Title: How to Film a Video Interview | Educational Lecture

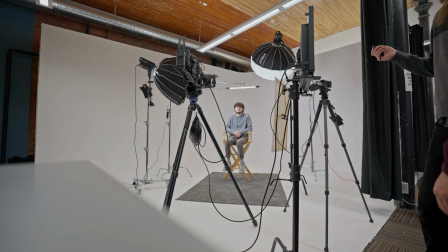8:10 But interviews can get creative.
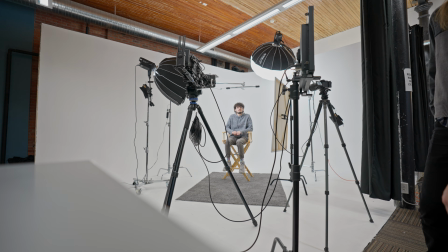8:12 You can play around with contrast ratios, adding or removing your fill light to make your subject's face look a little bit more dramatic, maybe invite the viewer to take them a little bit more seriously. Or you can play around with your background light as well.
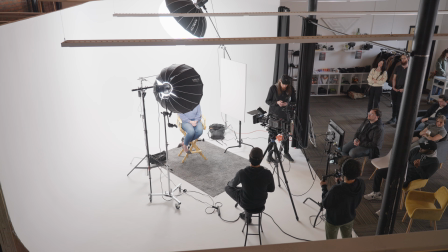8:25 Say, for example, you are filming a murder documentary.
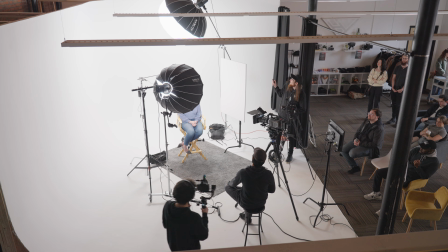8:30 You could turn off your background light, eventually.
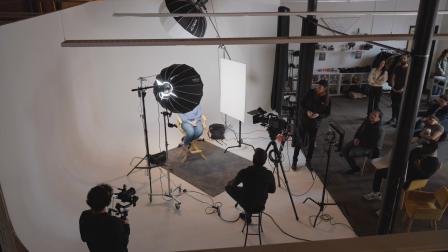8:36 You get a much more dramatic look with an underlit cyc. So you can achieve this in many ways in different locations, depending on what your background is. But that's just something to be mindful of when you're setting up your interview. What is the intention of this video? What do you want people to feel when they're watching this video?
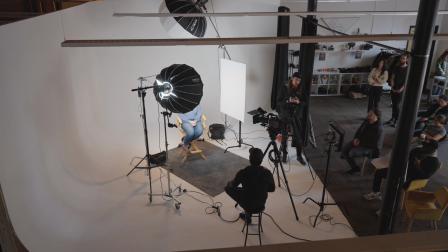8:52 So I usually dial in the lights that will be hitting my subject first, and then I kind of address the ambience of the room and decide how we want that to feel. Additionally, if you're doing something a little more creative and less corporate, you can replace your background using colored lights.
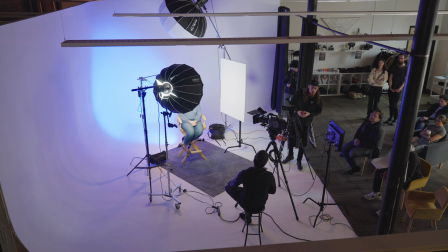9:09 And I enjoy using colored lights a lot. It lets you completely change the look of a scene just by adding one light. When you do this, you can light your subject with daylight balanced lights, keeping the light on them looking natural,
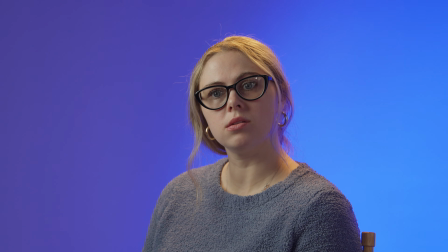9:23 but then add some character or flavor to your background with the colored lights.
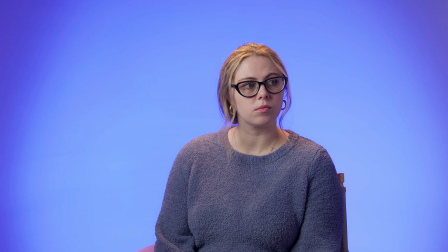9:27 Especially if you're using a background that is mostly white, this gives you a lot of control when using your colored lights, as it completely fills that space with that color. Thank you so much for watching. I hope this video was helpful to you in some way and you were able to learn something from it. If you want to see more content like this, please consider subscribing to our channel. And if you have any questions about any of the topics I talked about or suggestions of your own, I'd love to hear about them in the comments. If you enjoyed the video, please leave it a like, and I will see you next time.